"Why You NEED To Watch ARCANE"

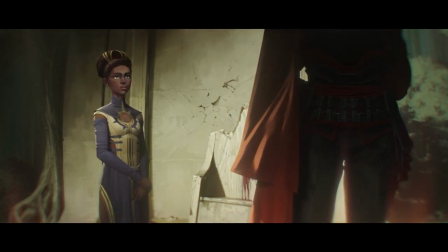8:11 even get small tastes of the outside world throughout the show to cement that idea but i mean look at this breath of the wild opening shot
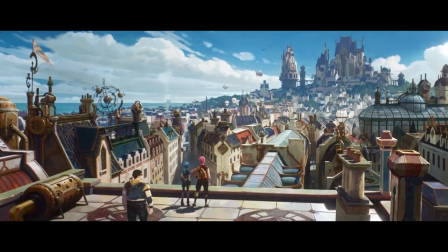8:18 equivalent you just get thrown into this massive expansive universe of which you're just seeing this tiny little glimpse and and there's going to be other parts to
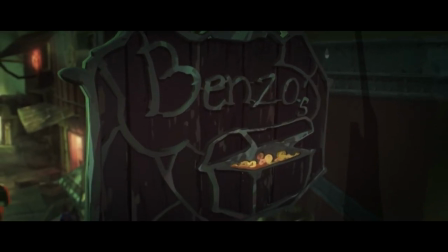8:26 see in the future. To fans of League, it's probably awesome to see these places fleshed out. To newcomers,
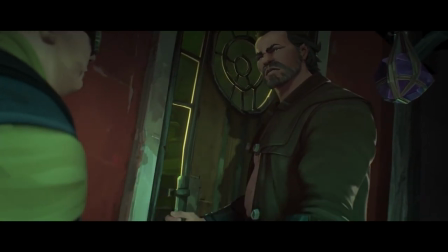8:31 it's wild to jump into such a vast and complex world that's been around far before we're dropped into it and the character depth and detail is derived from the setting itself.
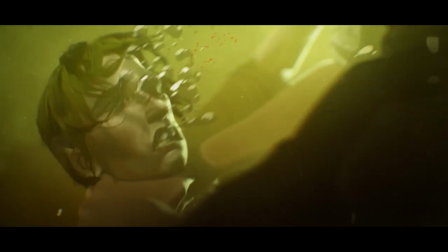8:40 It's also pretty nuts that all of this is the backstory of a game that looks like a world of warcraft walking simulator.
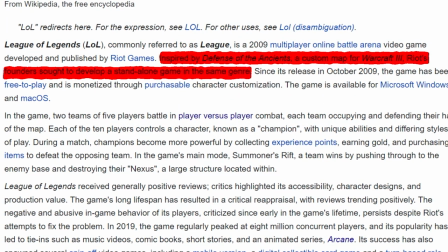8:46 Actually I just looked at the wiki and apparently League of Legends is literally based off a custom map of warcraft 3 so I guess that makes a lot of sense.
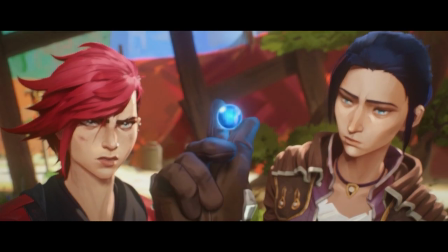8:53 Also as I was watching I was like this is a ripoff of so many overwatch characters. You got edgy tracer.
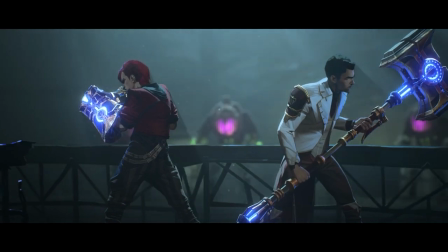8:58 You got young junk rat You got this, you know, reinhard type dude. Yeah, lucio even a little hamster guy And then I was like, oh,
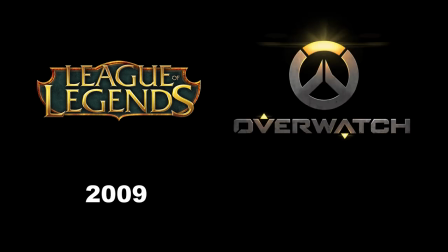9:06 yeah league came out in 09 And then I started stink eyeing blizzard through a window again But what really
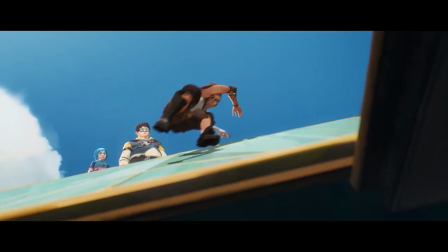9:11 brings us here is not the story but instead the animation and Artistry
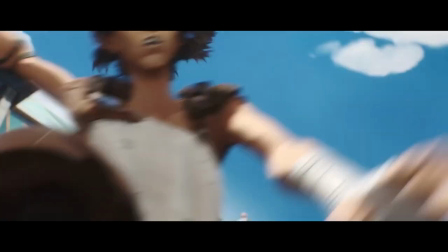9:16 arcane is truly something to behold It's special in
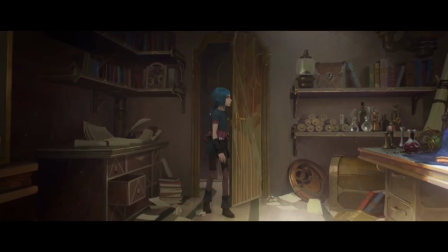9:21 this aspect far more than any other, which gives cause to watch on its own merits.
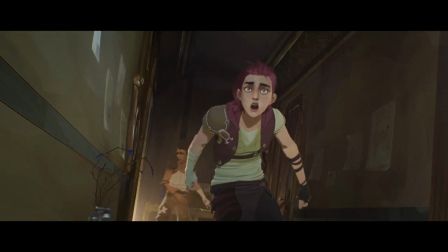9:26 It was produced by a French studio named Fortiche, which I think I'm pronouncing right.
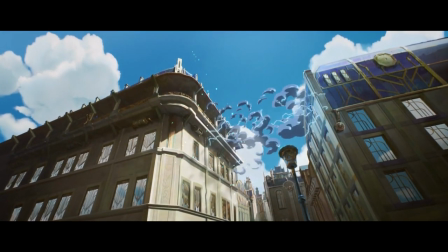9:30 Their ability to use 3D CGI mixed with a hand-painted style in 2D animations has the art community like absolutely buzzing right now.
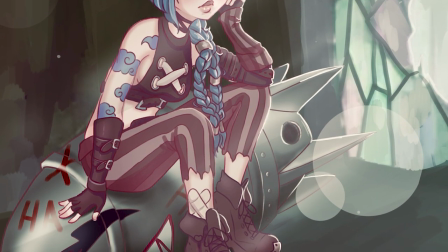9:39 They are going insane.
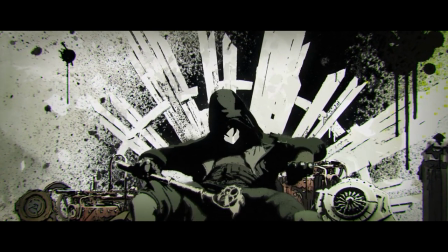9:40 Everything in the series has this poppy coloring that brings the animation to life in a way only comparable to Enter the Spider-Verse, but in my opinion, if you weighed the two against each other,
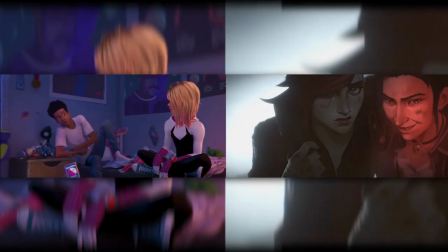9:49 Arkane actually wins out. Not only is this almost nine hours of content, but it only gets better as the season progresses and the action ramps up.
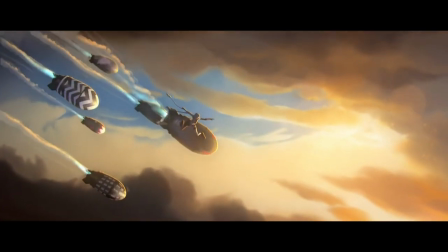9:57 Now, Fortishe has done work for Riot Games before, but it seems like their main focus is kind of on music videos,
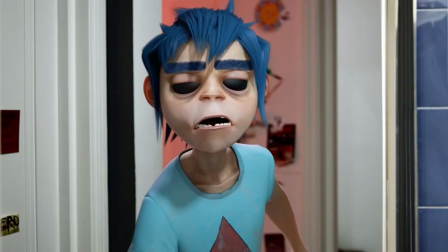10:03 including an exceptional video for the Gorillas, who I would like to cover in their own video one day,
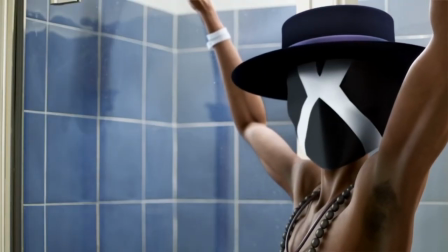10:08 just putting that out there, but also a few other bands like Imagine Dragons. Speaking of which,
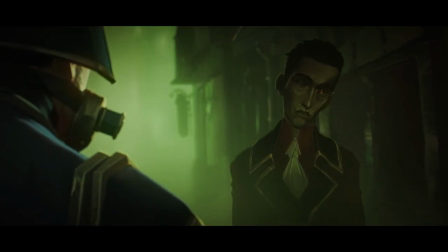10:13 it's very obvious that no expense was spared for arcane like each one of these episodes must have cost millions and millions of dollars it has
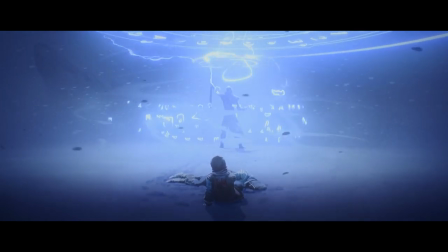10:21 a licensed soundtrack exceptional voice acting and the amount of detail in literally
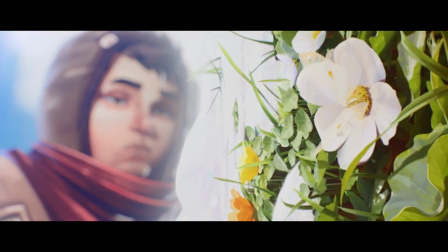10:25 everything is absolutely insane now longtime viewers of us are probably asking is
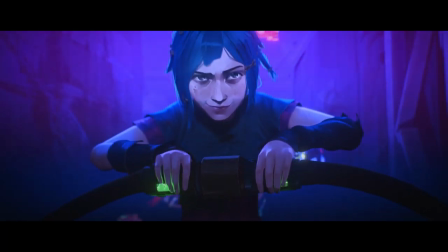10:30 it anime and honestly i don't know who cares it certainly has inspiration from the medium but one thing that's extremely important about
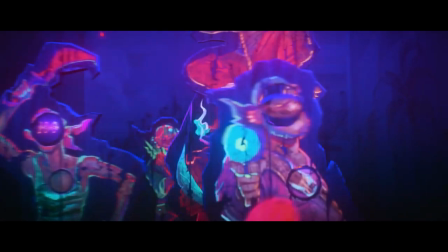10:37 anime is the attention to detail the studios provide there There are artists in the anime scene who specifically draw food,
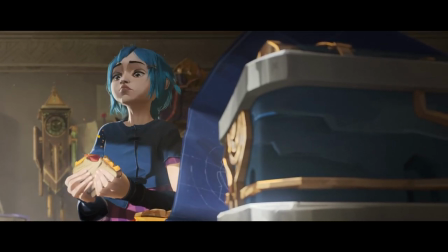10:45 for instance, it's something most of us really take for granted, but it's a large undertaking and expense for the animation studios.
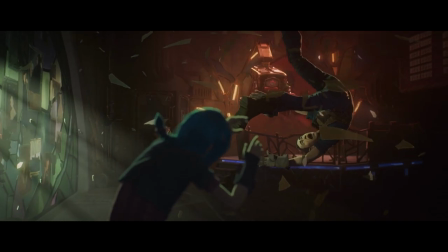10:51 This is not only present, but elevated and arcane to a masterclass level.
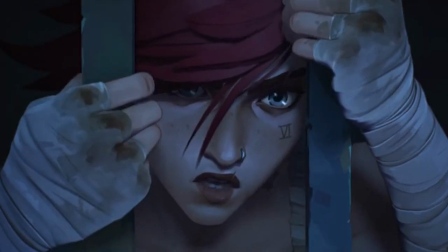10:56 The eating, movement, especially facial animations are something I don't think I've ever seen before, like not even in a Pixar movie.
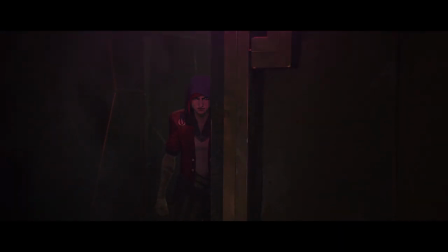11:04 This series moves fast, and there are super subtle facial reactions that these characters have that budgetarily are totally unnecessary
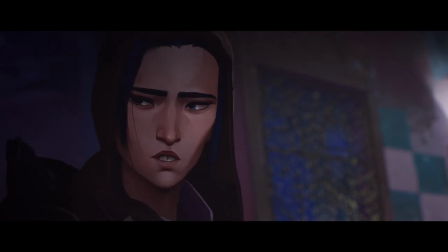11:12 but they just add a layer of realism and life to the animation that had me double taking more than a few times.
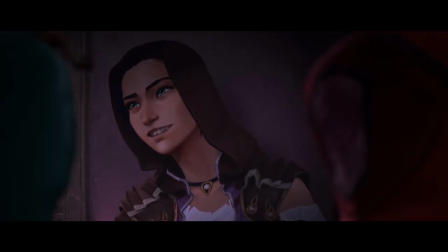11:19 Choosing Fortiche for this project was just a genius business move on Riot's part, specifically because of their work with music videos.
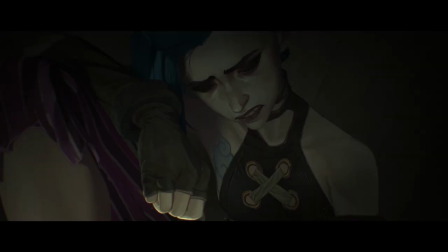11:27 A lot of people don't understand the amount of rhythm that we experience on a daily basis,
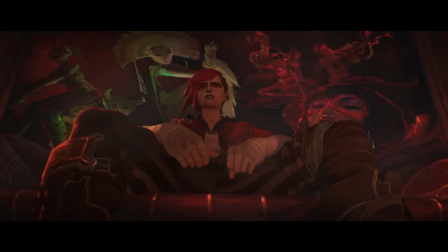11:31 but when you see it, you can notice it when it isn't present in animation. For instance, Watanabe-san gets it.
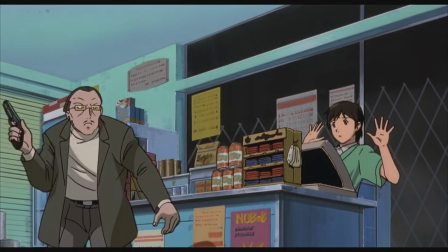11:39 You can see it in cowboy bebop all over the place. The ebb and flow of character movement is perfect, the way the hair moves, the way the clothes react.
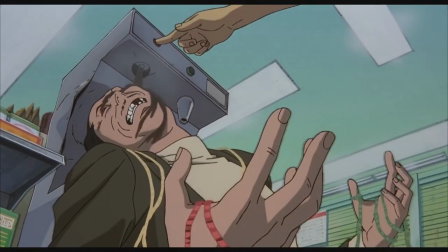11:48 Bebop set a standard that is rarely matched. However, here in arcane,
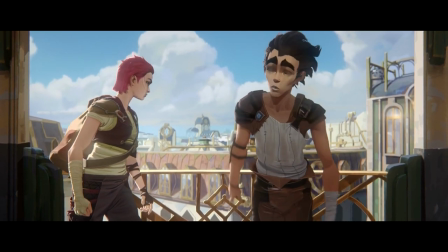11:52 that same feeling of rhythm is present in the movement and then added to by absolutely exceptional shot composition and direction and lighting,
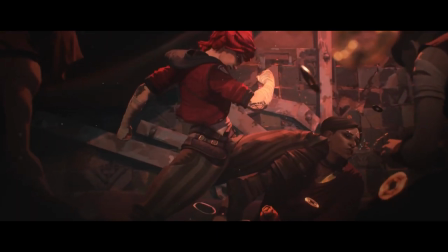12:01 especially when it comes to the action, which is shown in battle manga hype.
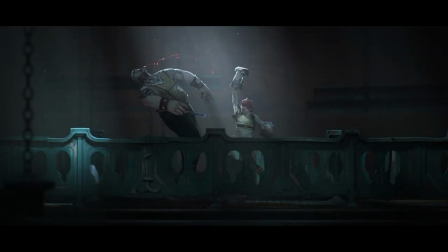12:05 The dynamic lighting, camera movement, perfect mix of close-ups, wide shots, coupled with music and momentum gives these scenes so much intensity.
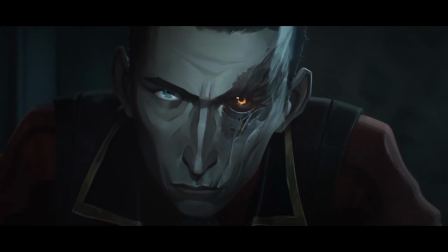12:14 Fortiche's use of slow motion is absolutely impeccable.